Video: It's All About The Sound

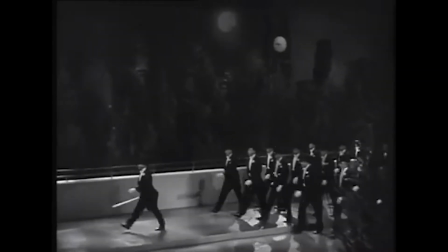(4:46)
The competition of sound effects versus Foley is essentially the debate between stunts and special effects.
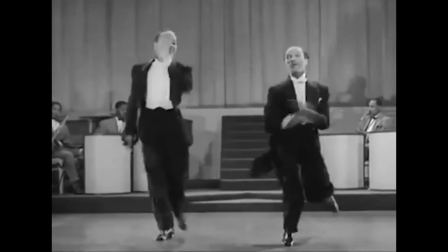(4:53)
Sound effects are sounds that cannot be made naturally or cannot be made safely through Foley, and
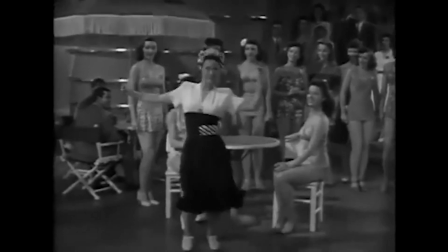(4:59)
instead they are digitally designed, often through manipulating existing sounds to create a new and otherworld effect.
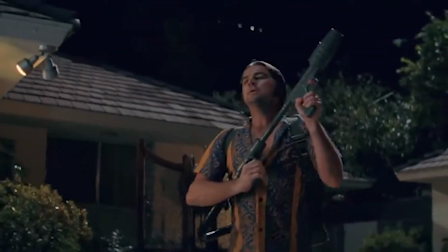(5:08)
Gary A. Hecker, the Foley artist on the film Once Upon a Time in Hollywood,
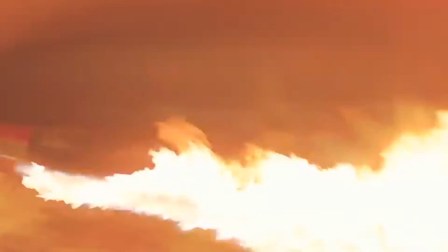(5:13)
said that sound effects had to be used for the flamethrower scene in the climax of the film, as it was not safe to create the sound with real fire on set.
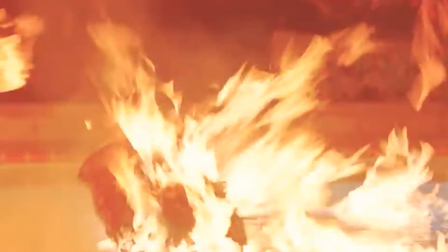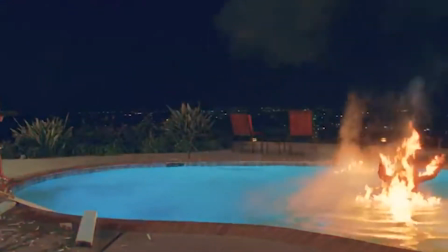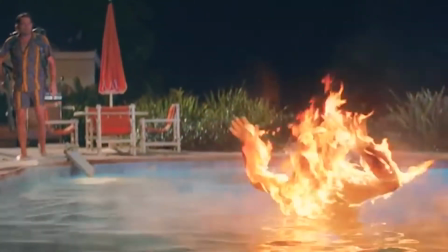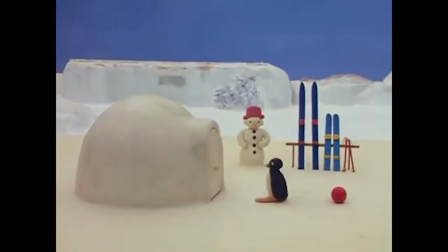(5:38)
Designed sounds are also commonly found in children's animation.
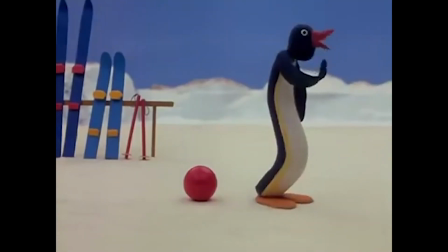(5:48) Den snackar du om!
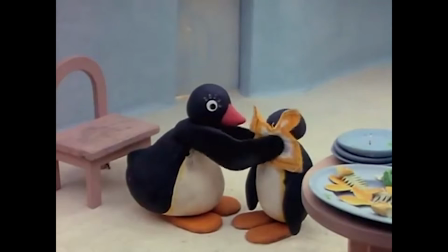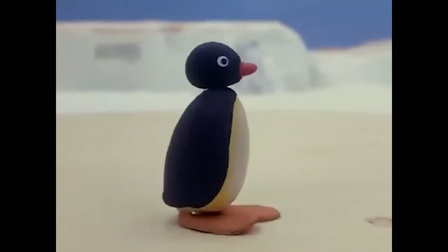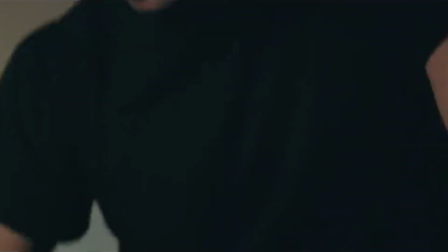(6:01)
Foley is instead sounds made using real objects,
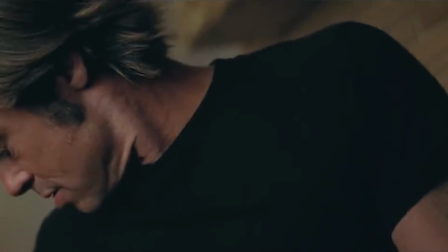(6:05)
often using a replica of the prop on screen to replicate the sound that would actually be heard.
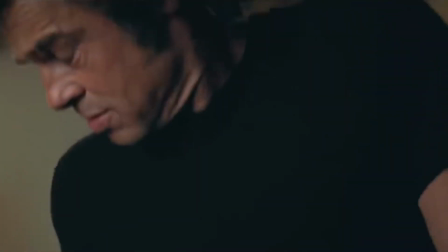(6:11)
This creates a more realistic feel to the film, and as a result makes it easier to submerge your audience into the world of the characters.
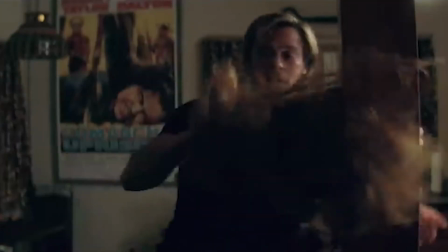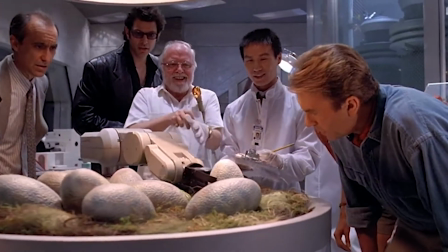(6:24)
In the original 1993 Jurassic Park,
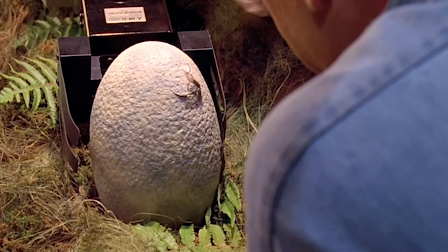(6:28)
Foley artists created the sound of the raptor hatching by breaking an ice cream cone.
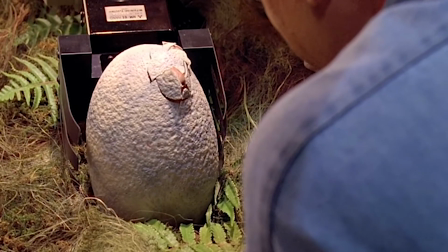(6:33) Come on, little one. Come on.
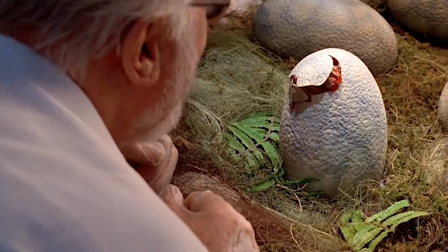(6:39) Come on, little one. Come on. Come on, then. Come on, then.
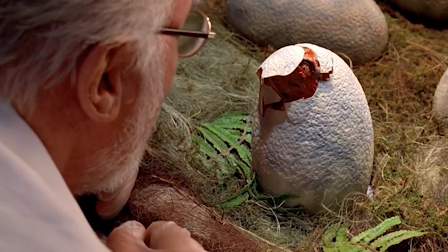(6:47) Very good. Push. Push. Very good.
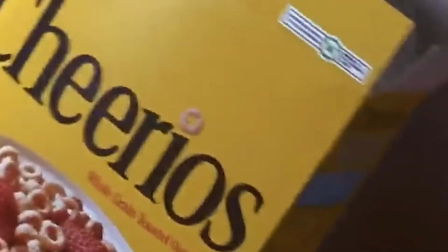(6:51) God.
Parallel sound refers to sounds that fit with the film.
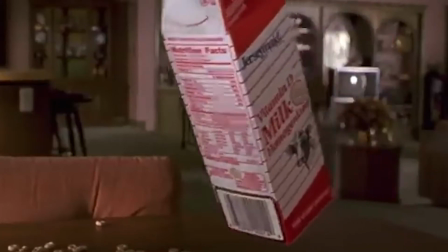(6:56)
They can be either non-diegetic or diegetic, but essentially they just have to be relevant to the scene they're in.
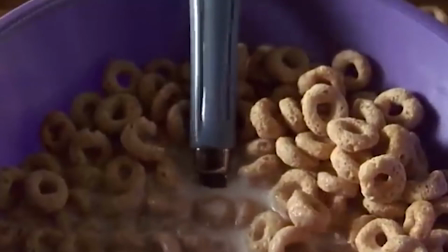(7:05)
Examples of parallel sound include this scene from Matilda,
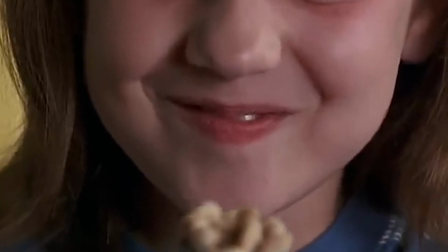(7:09)
where we can see the music fits with the scene as it sets a happy tone which is shown in her smiling face.
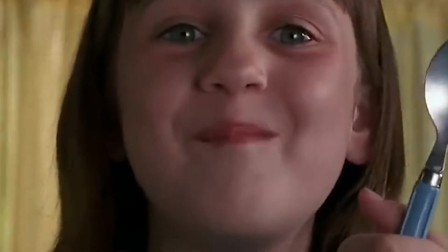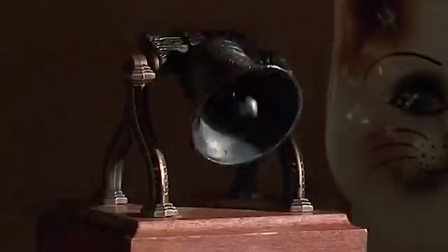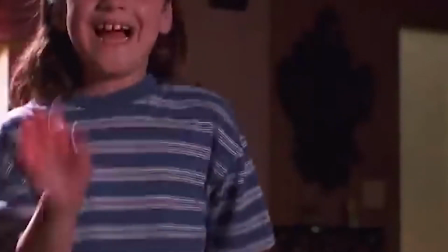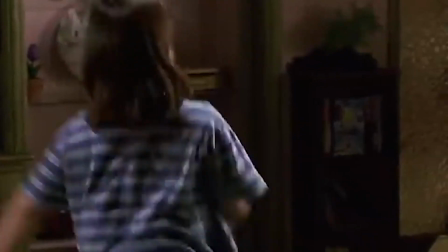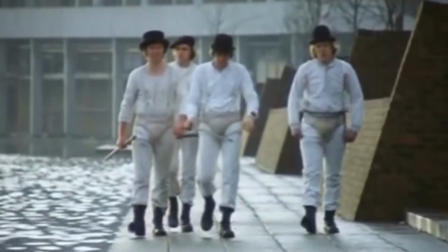(7:36)
Contrapuntal sound, however, is sound that completely contrasts the scene that it's shown in, such as playing a pop song over a fight scene.
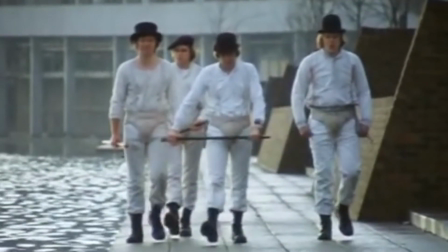(7:44)
Filmmakers use this as it creates a sense of confusion and unrest in the audience when the two don't fit.
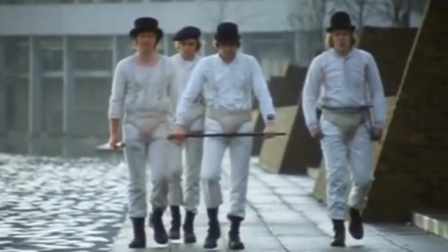(7:50)
The filmmaker is then able to manipulate this emotion.
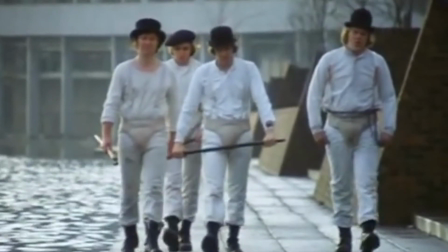(7:54) But suddenly I vidded that thinking was for the gloopy ones, and that the omni ones used like inspiration and what bogs ends.
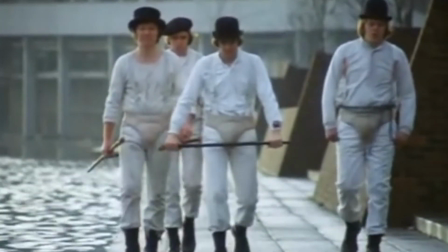(8:03) For now it was lovely music that came to my aid.
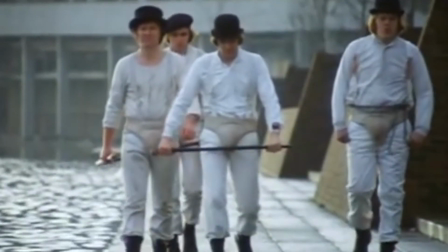(8:07) There was a window open with a stereo on, and I vidded right at once what to do.
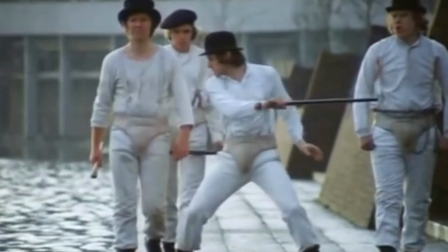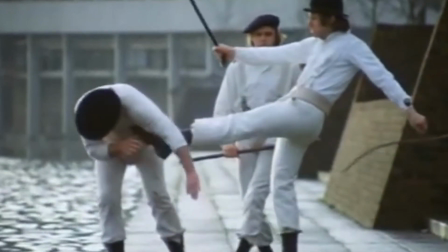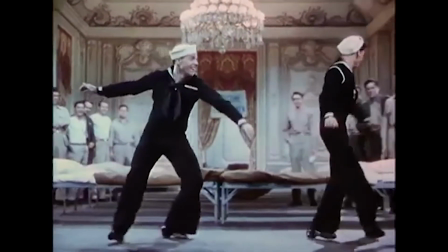(8:26)
A sting is a sound often accompanied by a video that is used to highlight something,
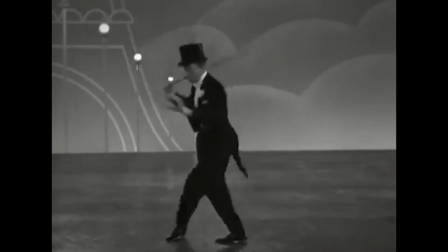(8:32)
whether it be a particular scene in a TV show or highlight the product at the end of an advertisement.
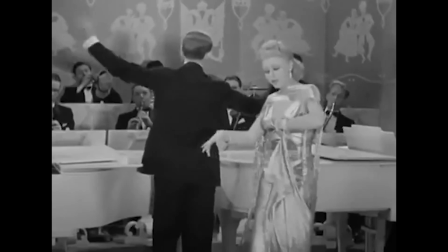(8:38)
It draws the audience's attention to a certain point in the production.
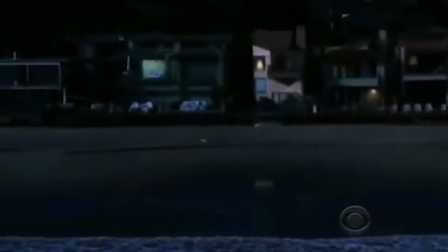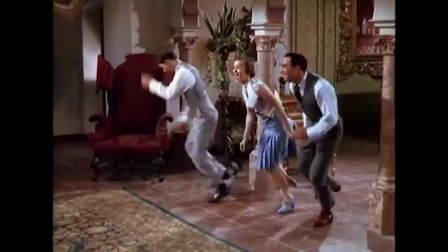(8:48)
Since the development of sound in media, many have forgotten about the power of silence.